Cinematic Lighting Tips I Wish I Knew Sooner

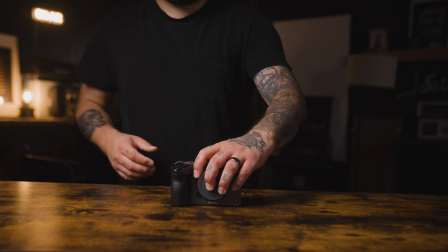[0:00]
There are many elements within the filmmaking process, and all of them play a crucial role in what we perceive to be an engaging film or video.
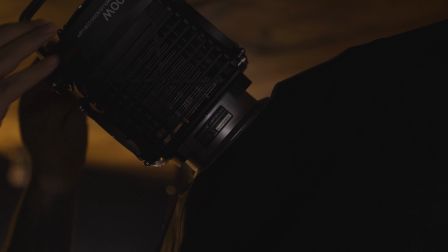[0:10]
But the one thing that we absolutely can't do without is light. But how do we know where to begin?
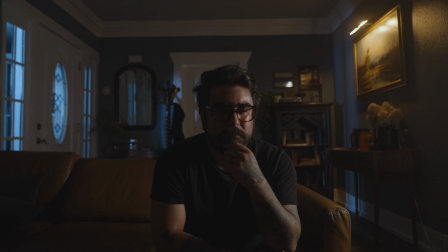[0:15]
How do we go from this to something like this? The truth is, there is a whole lot to learn in the world of lighting.
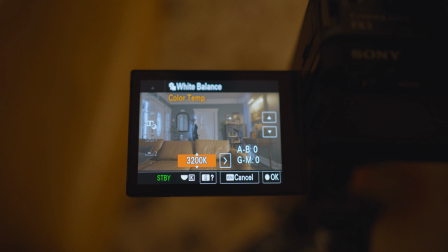[0:21]
But what if I told you that there are simple but super effective ways that will get you from point A to point B and getting you that quality cinematic look? And the best part is, you can do this too. So let's get into it.
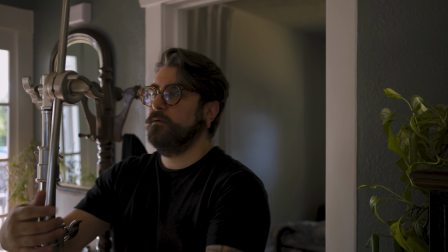Hey, what's happening? My name is Ryan, and if you're new with us, welcome. I truly appreciate you being here.
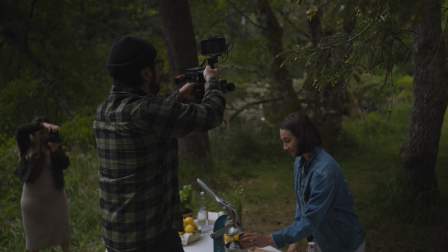[0:51]
Over the years of my career, I've learned a lot about lighting and cinematography, but that wasn't always the case.
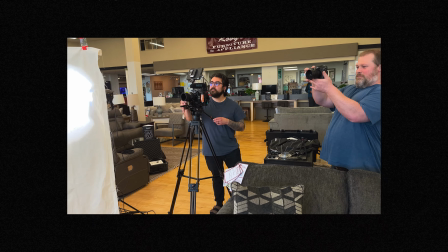[0:56]
There was a time when I would just bring in lights just to bring them in and call it a day.
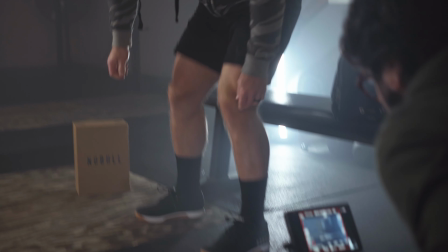[1:00]
But I quickly learned that the way you light a scene can have a direct impact on how the viewer perceives the events that are happening within your story.
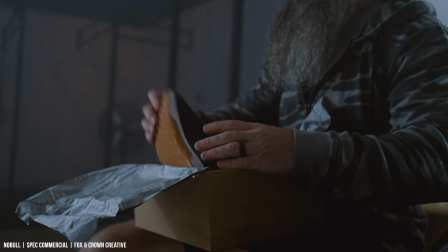[1:07]
In the early days, I wish I had somebody to help me understand all of this, so I thought I would share a few simple things that I like to think about in every single video or film that I make to help you close that gap.
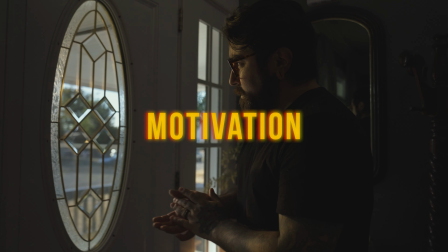[1:16]
And the first thing is motivation. Now, we've talked about motivation quite a few times here on the channel,
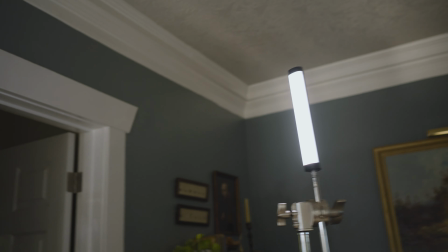[1:22]
but basically what it is just walking into a room and finding the ambient light that is spilling in the room naturally,
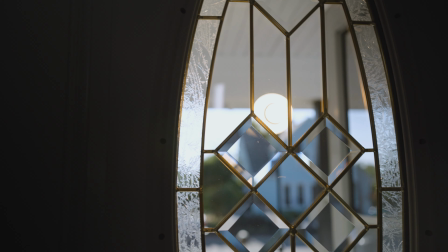[1:28]
as well as shadows that fall into the scene naturally.
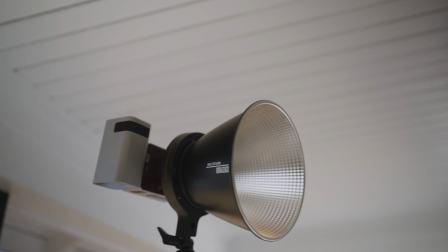[1:32]
Then you just use things like lighting sources and negative fill to accentuate those highlights and shadows or to enhance them.
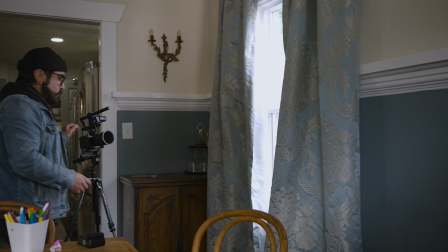[1:39]
One of the simplest ways to do that is to just find the main light source, whether it's a window, a floor lamp, a street light, or whatever it might be.
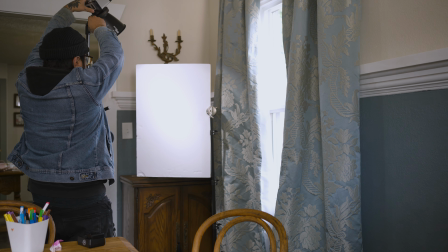[1:46]
Then just match the same direction with your studio lighting as your lighting source.
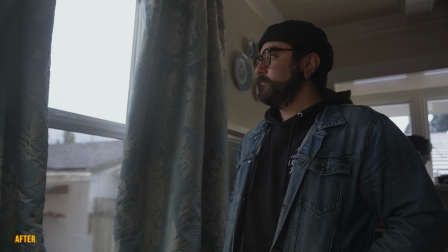[1:51]
This will not only illuminate your subject's face, but also light up your subject in a natural way,
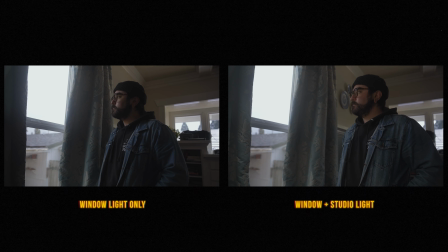[1:56]
and your shadows will also too fall in a natural way, making this look a little more realistic.
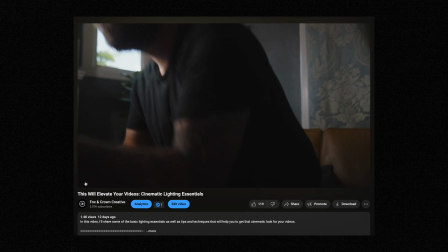[2:01]
And I talk a little bit about this in one of my last videos. I'll link that up if you're interested in learning more, but this is just the beginning.
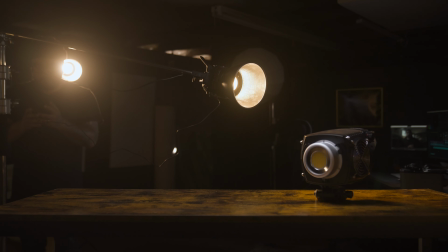[2:08]
Your lighting source will also have its own color temperature. If it's daylight, it'll usually be somewhere around 5600 Kelvin.
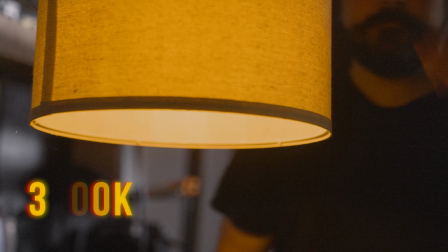[2:14]
If it is a floor lamp or a table lamp, it's gonna be somewhere around 3200 Kelvin. If it's candlelight, it'll be 2700 Kelvin, and so on and so forth.
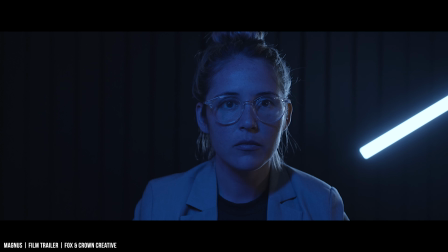[2:24]
But then there's all the abstract lighting sources that might be out there. You want to motivate your lighting to whatever that lighting source is. So after that, you're gonna want to know how soft or hard your lighting is. If it's gonna be a table lamp, it's gonna be much softer than, say, direct sunlight. Another thing to think about, and something that I didn't actually think about in the beginning of my career for a very long time, is brightness. How bright you have your light source is really gonna sell what's happening within the scene, but depends on the style and what's happening within the story. But that actually brings me to my next thing, and that is to light your spaces. A lot of people on YouTube say light spaces, not faces, and I totally agree with that, but I would argue that both are just as important as the other.
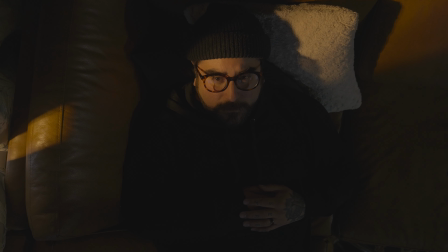[3:07]
Lighting your subject's face is gonna allow us to see their emotions and to see what's going on with the scene.
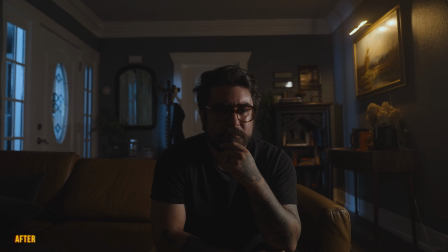[3:12]
Lighting the space is gonna help to sell that scene. So going back to motivating our light, if there is a window in the scene, then we need to light the space to look like it's being lit by that window. If there's a lot of window light within the scene, that becomes much harder to light the space,
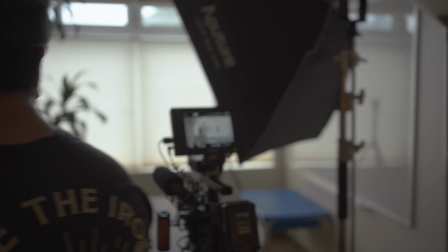[3:28]
because now you have this massive light source that you kind of have to battle to make sure you're not blowing out your highlights,
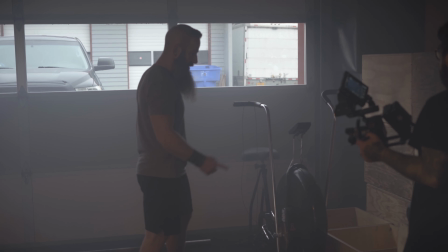[3:34]
but also lighting up the entire scene. So what do?
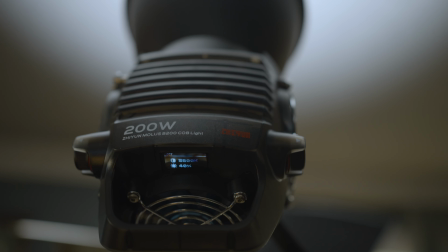[3:37]
For me personally, I just bring in a couple of 300 watts or 200 watt, and I point them at the ceiling and usually light up the space that way. Most of the time, I don't need anything that massive though. If I'm filming a night scene like this scene here, I'll just use a tube light and point that up in the air.
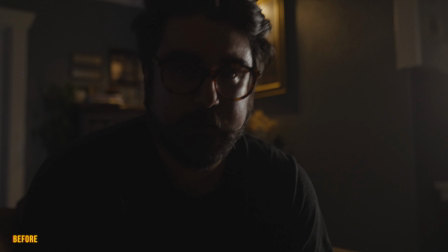[3:52]
That spills down from the ceiling, and voila, you got your fill light.
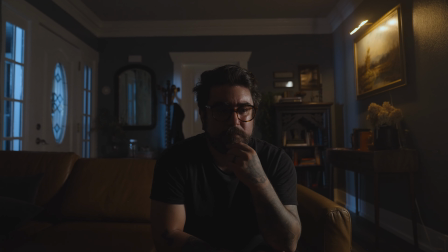[3:55]
Lighting up the space to match the lighting that's going on within the scene is super important, because it's gonna help to sell whatever's happening within that scene.
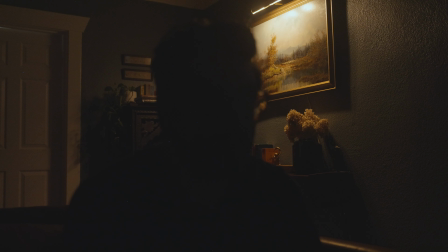[4:04]
And just to further illustrate this, this is what this scene looks like without the space being lit. In the background, just our subject, and as you can see, it doesn't look as well lit or natural,
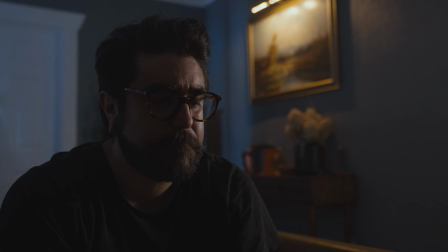[4:15]
and so we add some lights in to give it more of that natural feel that we're looking for.
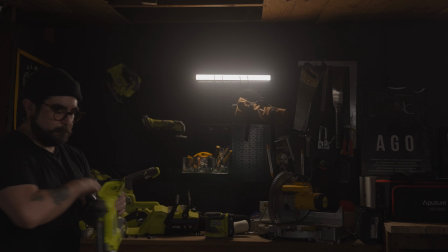[4:22]
But moving on to something that can totally add more atmosphere to the scene, and that is accent lighting.
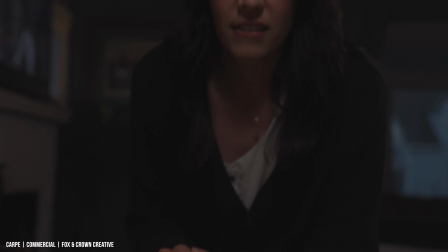[4:28]
Ambient light doesn't usually have a specific direction, and it's usually gonna be a softer lighting source,
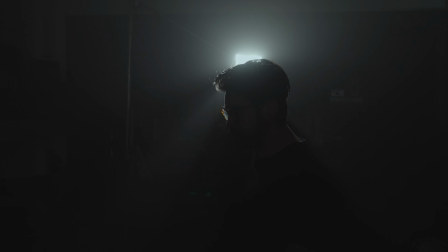[4:33]
whereas accent lighting is usually gonna be a harder lighting source, and it's usually meant to highlight a detail or a character within the scene.
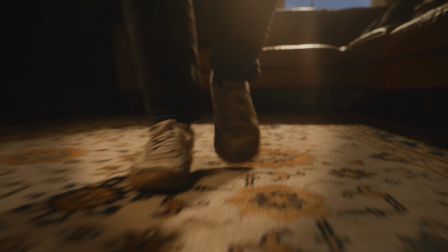[4:41]
We could use this to highlight the character's expressions or even highlight where they're going. and you could also use this to highlight an object within the scene,
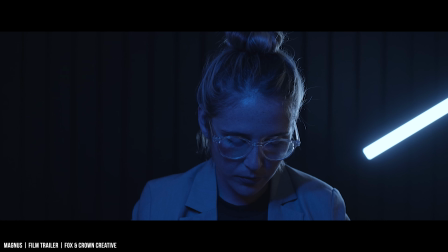[4:48]
and you could use it to give more context and to set the tone of the scene. This is definitely one of those elements that you could do with or without, but I truly believe this is something that adds a whole lot more to the scene,
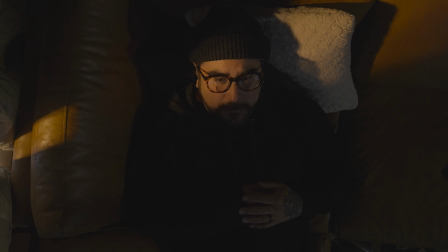[4:59]
making it a whole lot more interesting and keeping your viewer's eye on what's important within the scene. But after all of this is dialed in, then we go into our next step, and that is backlighting.
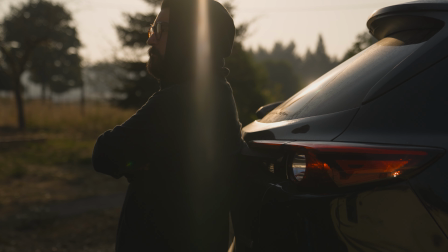[5:11]
Backlighting is super important for getting that 3D depth in a 2D format. Most of the time when we're creating a scene, we're trying to create something that has a lot of depth, a lot of texture, making it feel like we're there with our characters. And the best and easiest way to do that is to backlight. A lot of people say shoot on the shadow side, which is absolutely true.
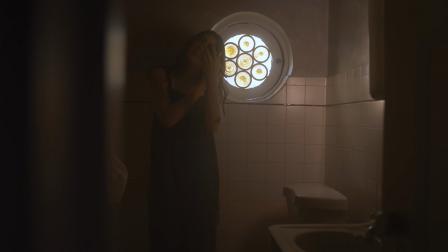[5:32]
It's a very easy way to remember to backlight your subject. Just always remember to shoot on the shadow side.
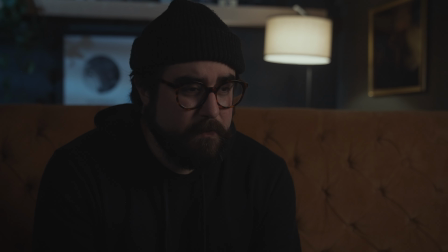[5:37]
But it doesn't even have to stop there. You could add in negative fill to subtract some of the lighting, and you can even completely backlight your subject altogether. All of these have a different meaning and they're gonna feel different to the viewer, so definitely keep that in mind when you're using some of these techniques in your next film or video. But all of that actually brings me to our next step in the whole process, and that is choosing the contrast ratio.
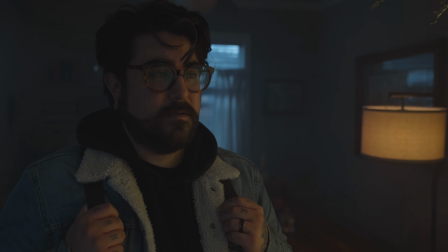[5:58]
We've talked a little bit about this on the channel before, but contrast ratio is essentially choosing how much of a stark difference do you want in your highlights and your shadows.
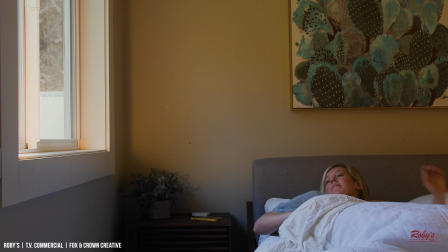[6:07]
Less of a harsh difference in your highlights and shadows makes a lower contrast ratio,
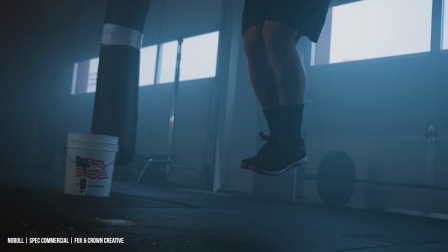[6:12]
whereas more of a stark difference in your highlights and shadows creates a high contrast ratio.
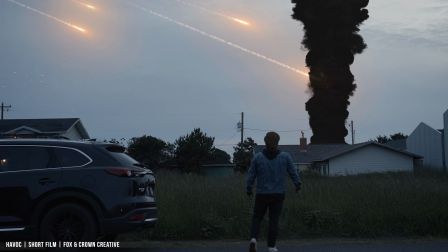[6:17]
And then there's everything in between. Choosing this is really important because this is what's going to convey to the viewer what's happening within the scene and how they're supposed to feel about what's happening in the scene. All of the different elements that we talked about here in this video work together to convey that message,
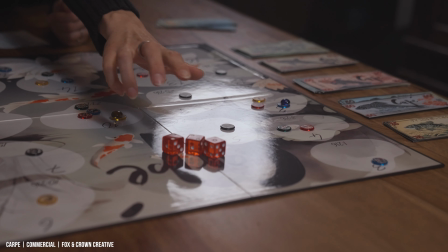[6:33]
but this is one of those final steps that really pushes it just a little bit further. Hey, Future Ryan here, and once again, I completely forgot something, so here we go.
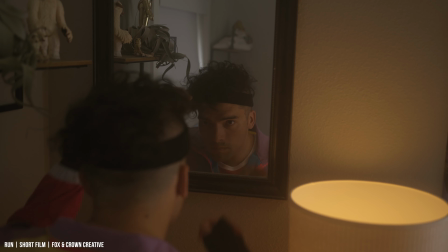[6:42]
Picking the right contrast ratio just depends on what the story calls for. For example, if it's a very dark room with only a few lights on, or you're trying to build suspense or mystery,
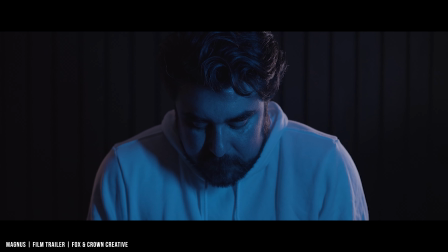[6:52]
then you would probably go with more of a higher contrast ratio, which is more of a stark difference between your highlights and shadows.
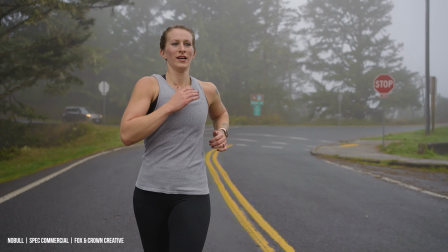[6:57]
If you are going for something a little more bright and warm and happy, then you might want to go with a little less of a contrast ratio, and so on and so forth. Picking the right contrast ratio, just like everything in your lighting and everything within the filmmaking process,
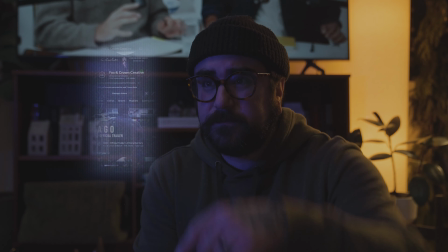[7:09]
has to all come down to what the story is calling for and what you want your audience to feel in that moment. And this is something that I really wish that someone would have taught me from the beginning, because it's a really fun way to utilize your lighting to tell the story and push the narrative along.
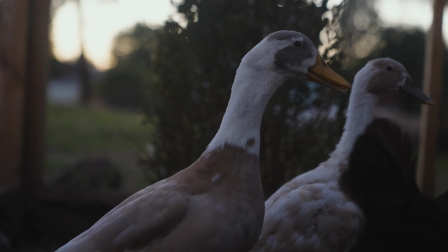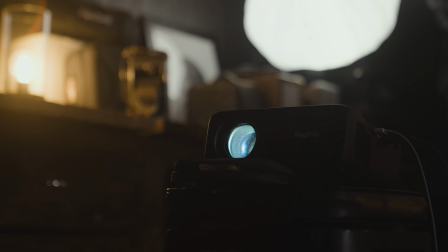[7:30]
Lighting is one of the most crucial things that you could learn for enhancing your videos,
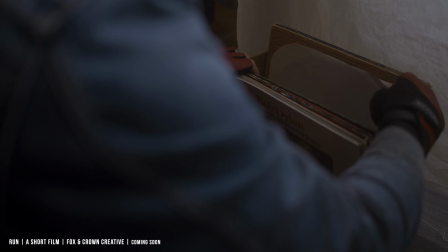[7:34]
and all the tips that we learned in this video are a surefire way to getting you that cinematic look you might be looking for. But the number one thing that's gonna set your work apart from all the other filmmakers out there is you.
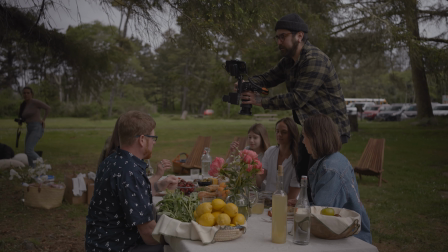[7:44]
Your unique view of the world and your experiences are all gonna be reflected in the work that you create.
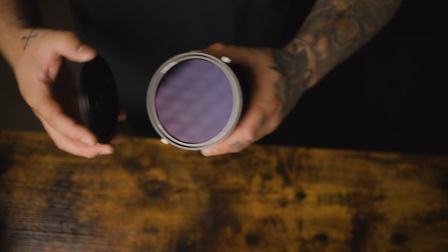[7:50]
So as always on this channel, I just wanna encourage you to take these tips and techniques and practice them often and just keep making films, because you've got this, friend. Well, that's gonna do it for me. Thank you so much for joining me in this video. If you liked this video or you learned something, please click the like button down below. Consider subscribing if you haven't already, and I'll catch you in the next one. Cheers, friend.